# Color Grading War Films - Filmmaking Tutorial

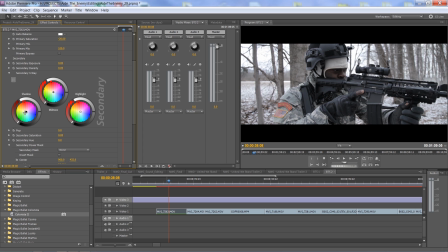So the shadowy areas, for sure I want that to be kind of bluish. So I'll put that down, and you can just drag and drop it and basically towards any part of the image that you want. So for example, if I pull the shadows, let's see, towards the reds here, you see right away it takes all those dark areas and makes them red.
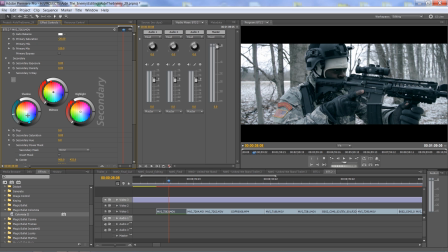So I want to kind of push it towards the blues here. Then also the midtones, which is like the areas like the trees and his uniform here.
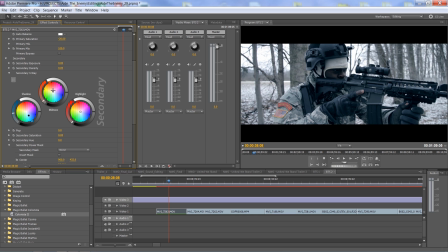That maybe, well, I'll give it maybe a little bit of warmth, so not the whole image is completely blue. So maybe pull it a little bit here, but not really completely red, kind of between red and yellow, kind of sort of a brownish almost color.
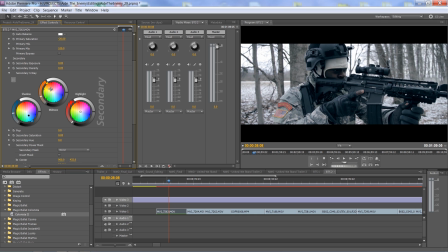So push it there just to sort of counter what we did with the shadows. Because if I take this off, you'll notice, like, you know, basically the whole image now turns kind of bluish. Whereas if I counter it now, it's gonna add a little bit of warmth just in those areas.
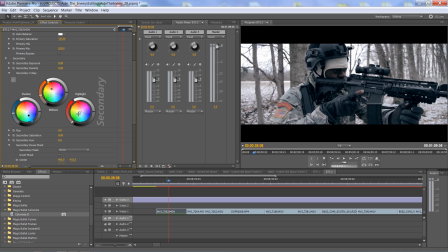And then the highlights too, I'm gonna make them a little bit cooler looking. So especially because I want those white areas there where the sky is visible to just sort of look, you know, like, again, cold. So if I make the sky very warm looking, like, see, like here, let's say very yellowish, it just gives you a different feel for the scene.
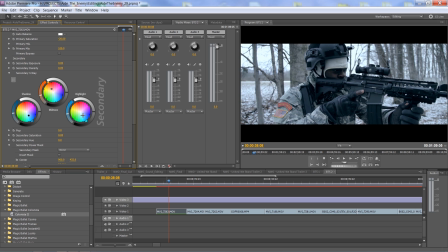So I want to do the opposite, and not too much, but just kind of drag it, just so there's a small hint there in the sky of this kind of a cold, you know, winter weather. So we do this. Another thing I might do is actually here with the shadows, because it just feels overall too kind of,
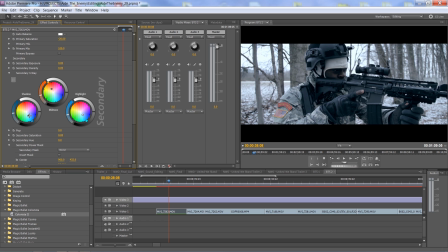you know, just bluish and monotone to me, is kind of offset that blue and mix it a little bit with some green, and that's just in the shadows. So again, I'll pull it even further. You can see how that affects it, and that's already pretty damn close to, you know,
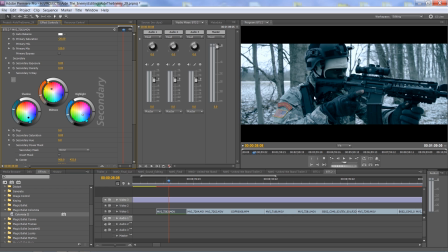how I want it to be. So now the last thing I'll do still is that, you know, because when you look at it,
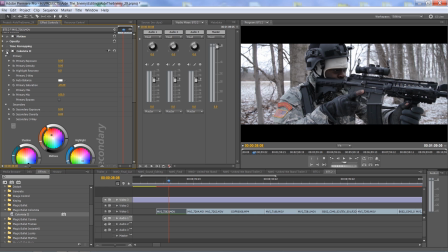like, this is what we started with, and this is what we have in the final image. It's, you know, obviously we've darkened the whole image, you know, and made it, you know, a lot cooler looking,
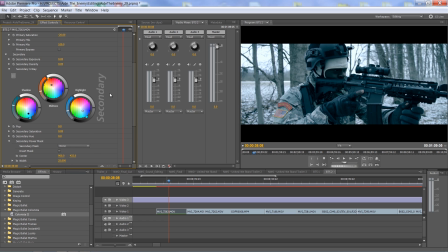but I still feel, and even though, you know, we desaturated it originally, I still feel like after the color correction, the blues, you know, are still too saturated. It's like I want it to be blue, but I don't want it to be overly saturated.
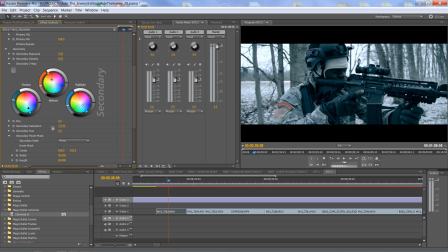So I'll basically do secondary saturation here, and I'll drag it down, and maybe like 50%. And this sort of gives you the sense, like, you can still see it has a hint of blue there, but it almost looks, you know, borderlines on looking black and white.
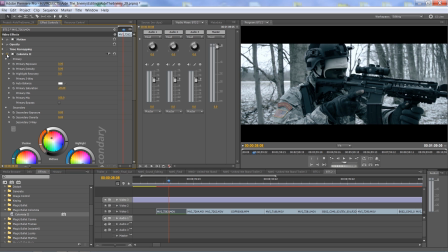So this is the original we started with, and this is now, you could say, our final, or close to final. And now another thing, you know, I'm thinking of doing here,
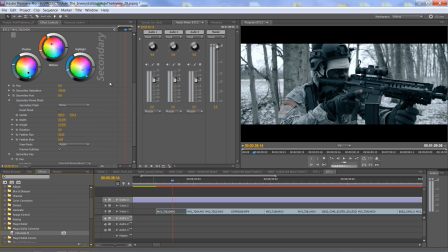just when looking at this shot, is maybe making it a little bit more contrasty. And now if you're doing this and just using the standard 3-way color corrector, then you would go here to video effects,
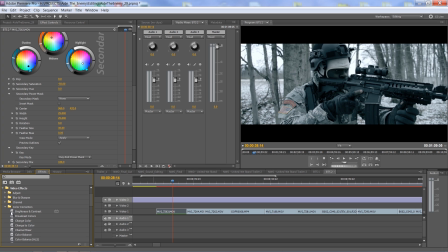and then color correction, and you take brightness and contrast, and you can just increase the contrast that way. What I prefer to do is to do it right in Colorista. So that's, again, another advantage of using Colorista. You have this option called pop.
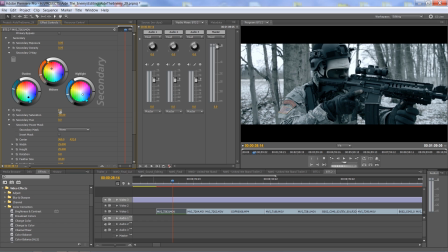What pop does is that it's sort of like you know, basically when you increase this amount, it's sort of like increasing contrast, but with a slight difference. It basically only works on the sort of already defined and sharp edges. It doesn't do it for the whole, you know, all the pixels in your image.
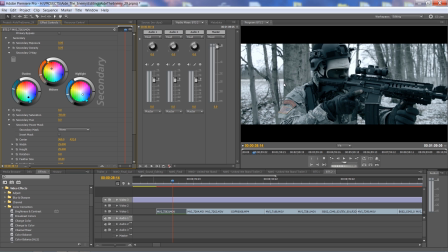So it still kind of retains sort of the soft quality while making it seem like the edges are just more contrasty. And I prefer that, you know, versus, you know, just making the whole image contrasty, because if you know, add contrast to the whole image up here, then especially that sky over there, it's just gonna become,
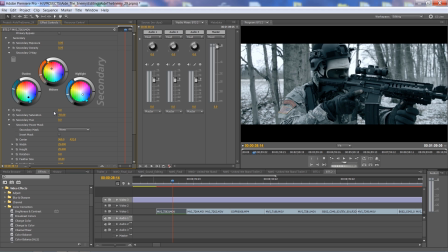you know, completely white, blown out. So that's one advantage of using you know, this tool.
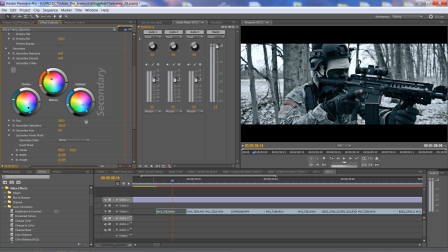And if you put in a negative value, so here, for example, if I put it up, you'll just see, you know, if I put it like all the way to 100%, you see how it sharpens just those edges, makes the image really seem, you know, like super contrasty, but still retaining those same kind of color values there in the highlights and in the shadows too.
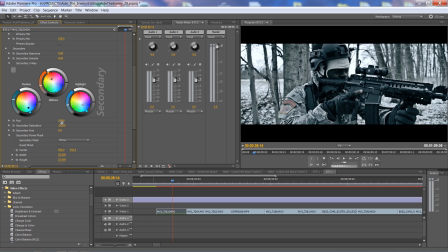Whereas if you put it in the opposite direction, then what you're gonna get is the exact same opposite. So meaning all those defined edges are gonna be softened now. So, you know, let me drag it to -100.
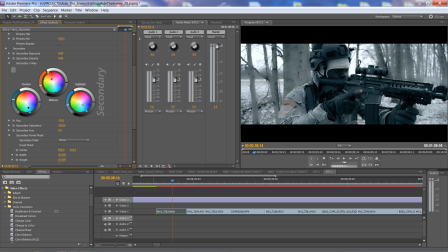So that might be, you know, obviously you probably never, you know, I've never at least used it all the way to negative or positive 100. But let's say if you use it like, you know, -15, it might be a cool kind of look if you're doing, I don't know, maybe a love story or something, you know, maybe like kind of a fantasy film where you want everything to kind of look a little dreamy.
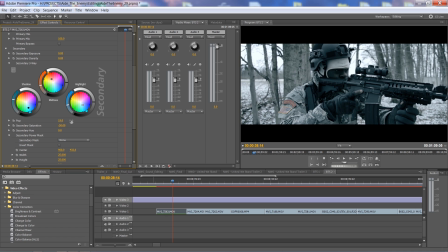So for this film, I think I'll you know, just sort of bump it up, maybe, I don't know, maybe 15, somewhere around there. And now, okay, so let's look at it again. We'll turn off the Colorista. This is what we started with, and here's our image, our final image right now that we have.
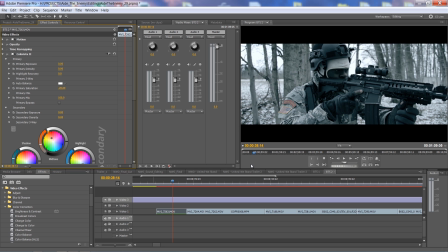Again, without it, and this is with it. Let me try to make this a bit bigger here too.
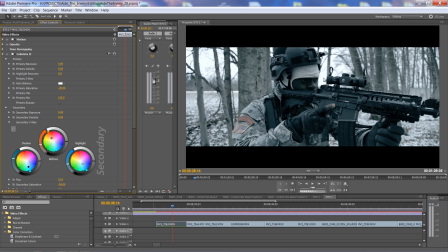What I'm thinking is, though, the image still feels like, especially the sky there, and that's, you know, that's sort of one thing, you know, when you're shooting with this kind of harsh extreme weather, is that you know, in the forest here where we're filming was a lot darker than it was outside over there where you see the sky.
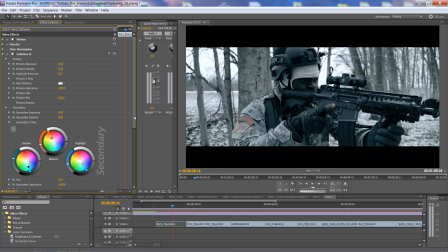So sky is really blown out, and it still feels to me like like this, it looks too bright, like you know, almost sunny kind of thing. So what I would say is that I want to go to my Colorista and to the primary 3D color corrector,
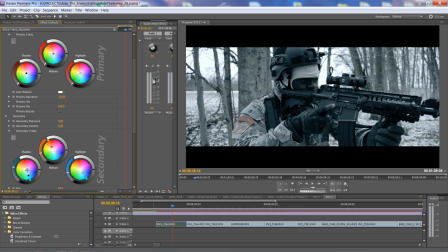and here's where, you know, it's good to have sort of like this first step color correction, and this is, you know, the secondary I treat as my second and final sort of color correction. The cool thing about this is that then I can go into this image and, let's say, you know, without really affecting our whole color correction, but just affecting those highlights there, I just want to make them darker.
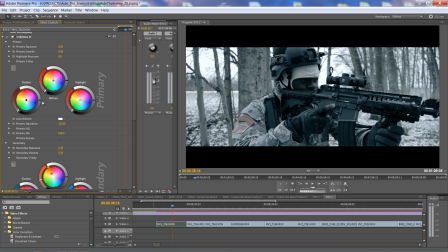So I can just grab this here. Here on the side you have these tabs that you can pull, and they basically represent the value from you know, all the way, you know, to you know, black to all the way to you know, pitch, you know, basically white brightness, and you can adjust it, you know, the brightness or the value of those pixels.
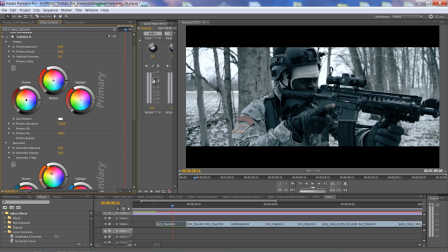So I want to take the highlights and I want to just drag them down, make them a bit darker. So you'll see that more I drag it down, the more it affects just those, you know, white pixels there, and it just gives you again this sort of a feeling of this kind of a cooler and sort of a dark, depressing day.
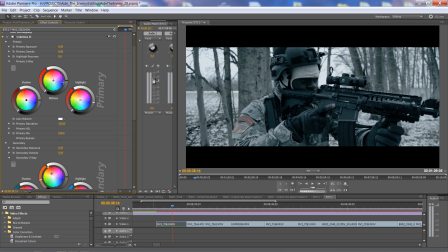Now, next thing is, because of the skin tone of our actor here, is very hard to see his face, so I might want to counter it, and also the gun here is very dark, so I might want to counter it with by taking the midtones and adding a bit more of the value there.
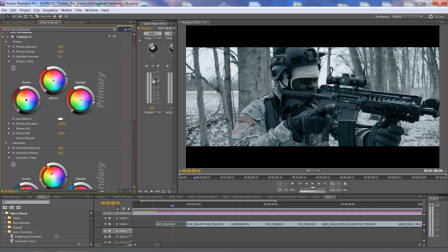So take the midtones and push it up a little bit more, so now we can see our actor more. And now again, I'll turn off the whole effect. This is how it looked before, and this is how the final thing looks. So, you know, I might want to play around with it a bit more. I'm thinking I'll take the
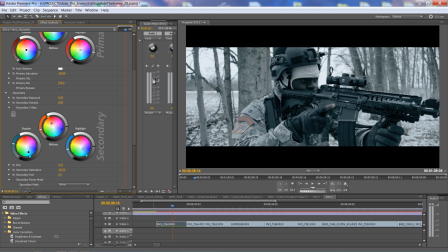midtones maybe and brighten it up a bit. And now in our final color correction here too, in the secondary 3D color corrector, I'm gonna take the value also and bring it down, just so that we sort of get this nice dark sort of, you know,
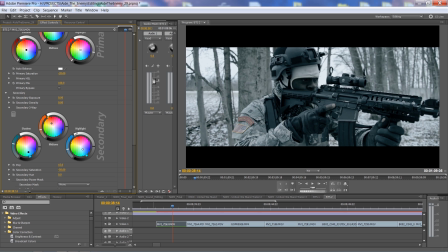like really pitch black kind of areas there in the gun and stuff, so that the image basically just doesn't look so washed out.
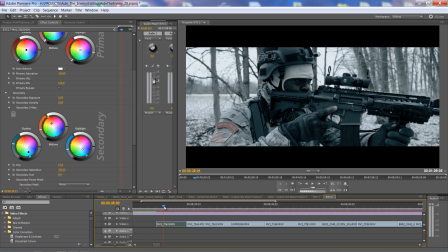And I think there, you know, I'm pretty happy with it.
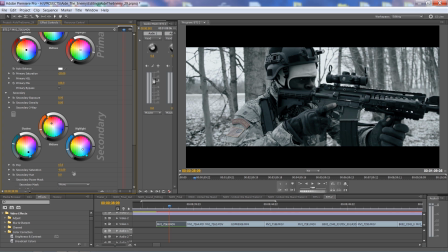Maybe I'll bring back some of the blue color into the shot by, again, decreasing the final desaturation. Maybe put it at around 32, somewhere there. And those are like those tiny little adjustments that, you know, as you're color correcting, you're gonna have to do.